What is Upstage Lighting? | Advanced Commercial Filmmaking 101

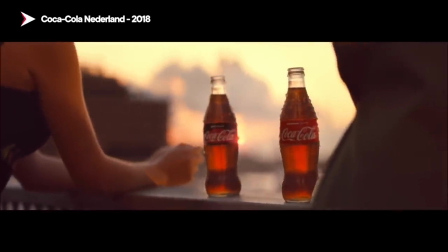[7:24]
For the last shot, we have kind of like a product shot that you see at the end of commercials the rule that i usually go by is product in
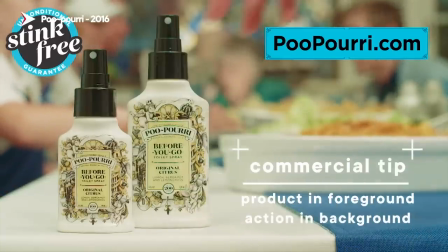[7:31]
the foreground and then out of focus background with some sort of action that connects to the commercial so we have she places the candle
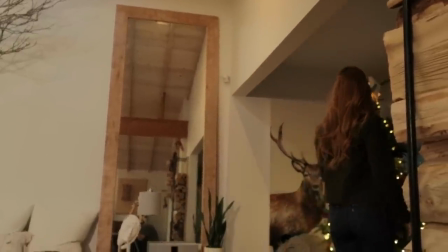[7:38]
on the table and then walks and starts decorating her christmas tree there's also a big mirror leaning against the wall and that ended up helping us a
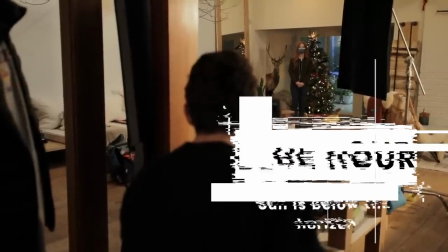[7:46]
lot because we're shooting right towards the back window by now the sun's down it's almost blue hour so you get kind of a blue color contrast
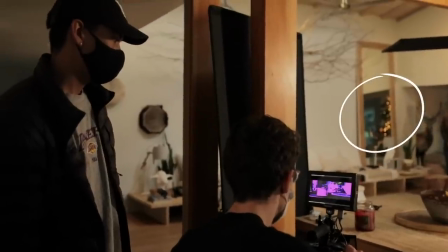[7:54]
and that was reflected in the mirror as well as the christmas tree which has all those beautiful bokehs that's also reflected so it creates
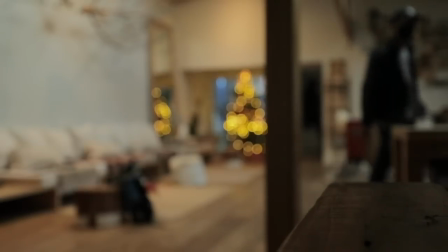[8:02]
kind of a salt and pepper effect in the background of light dark light dark so you had the blue hour coming from the window you had the christmas lights what about the lights on the candle so we wanted to keep with the with the theme of upstage lighting we put
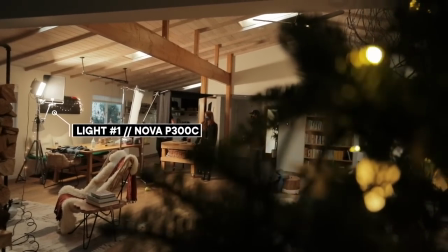[8:17]
a nova upstage off of camera right pointed back kind of an edge light with that same diffusion frame right off camera.
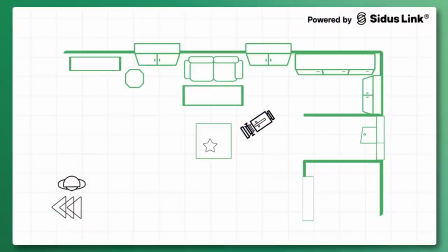[8:24]
Now the product is treated like a subject's face where you have an edge light on both sides and darker in the middle to create contrast even on that product.
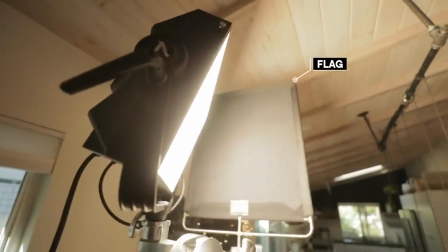[8:32]
We did bring in a negative fill off camera left to reduce any spill from the kitchen area. On the left side of the product I also noticed a little bit of a sliver of a highlight. What was that? So that was kind of an accident, a happy accident of light bouncing around the room, probably from the Nova,
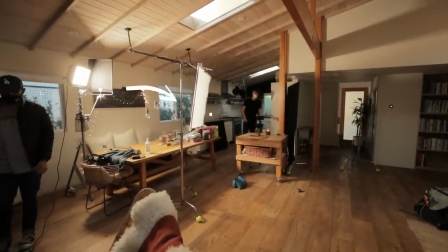[8:49]
bouncing off of the white walls off camera left, just reflecting on the edge of that glass jar to create almost like an edge light if it was a subject, which looks really nice. Yeah, sometimes stuff like that happens where something you didn't specifically intend
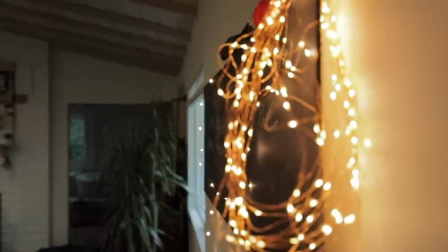[9:03]
looks good and it's up to you whether or not you want to keep that or not.
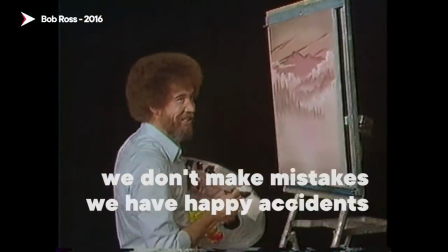[9:09] We don't, we don't make mistakes. We have happy accidents.
And now let's take a look at this whole commercial put together.
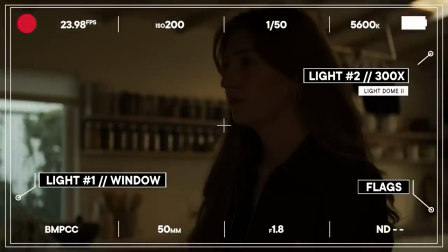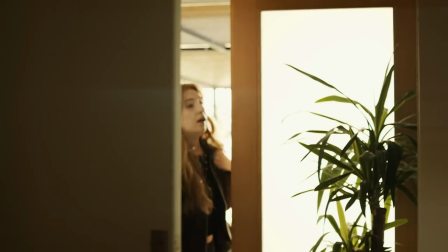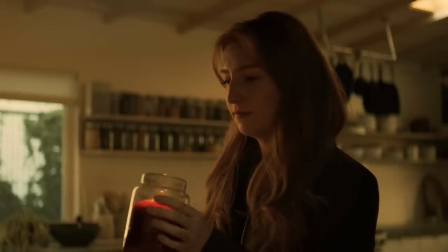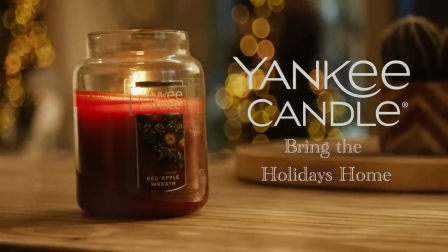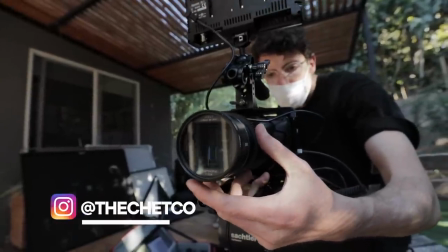[9:47]
Thank you so much to cinematographer Chetko Timmons for being our guest on this episode. I wonder what other lighting techniques make for great product commercials.
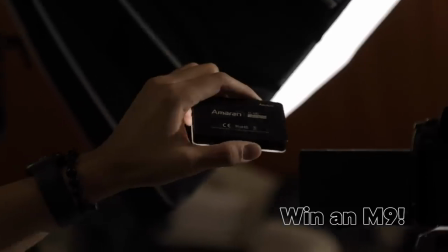[9:55]
Leave it in the comments for a chance to win an Aputure M9 light. That's it for us this week.
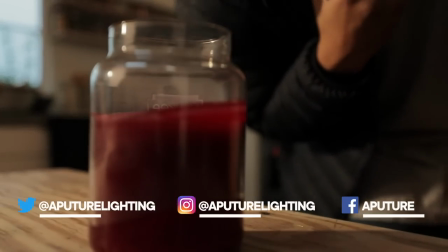[10:00]
Tune in next week. We're changing up our format a little bit and I am super excited about it. So be sure to subscribe to this channel so that you don't miss a beat.
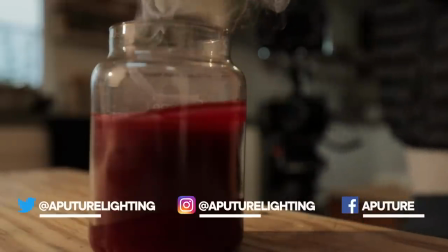[10:08]
Until next time, happy shooting.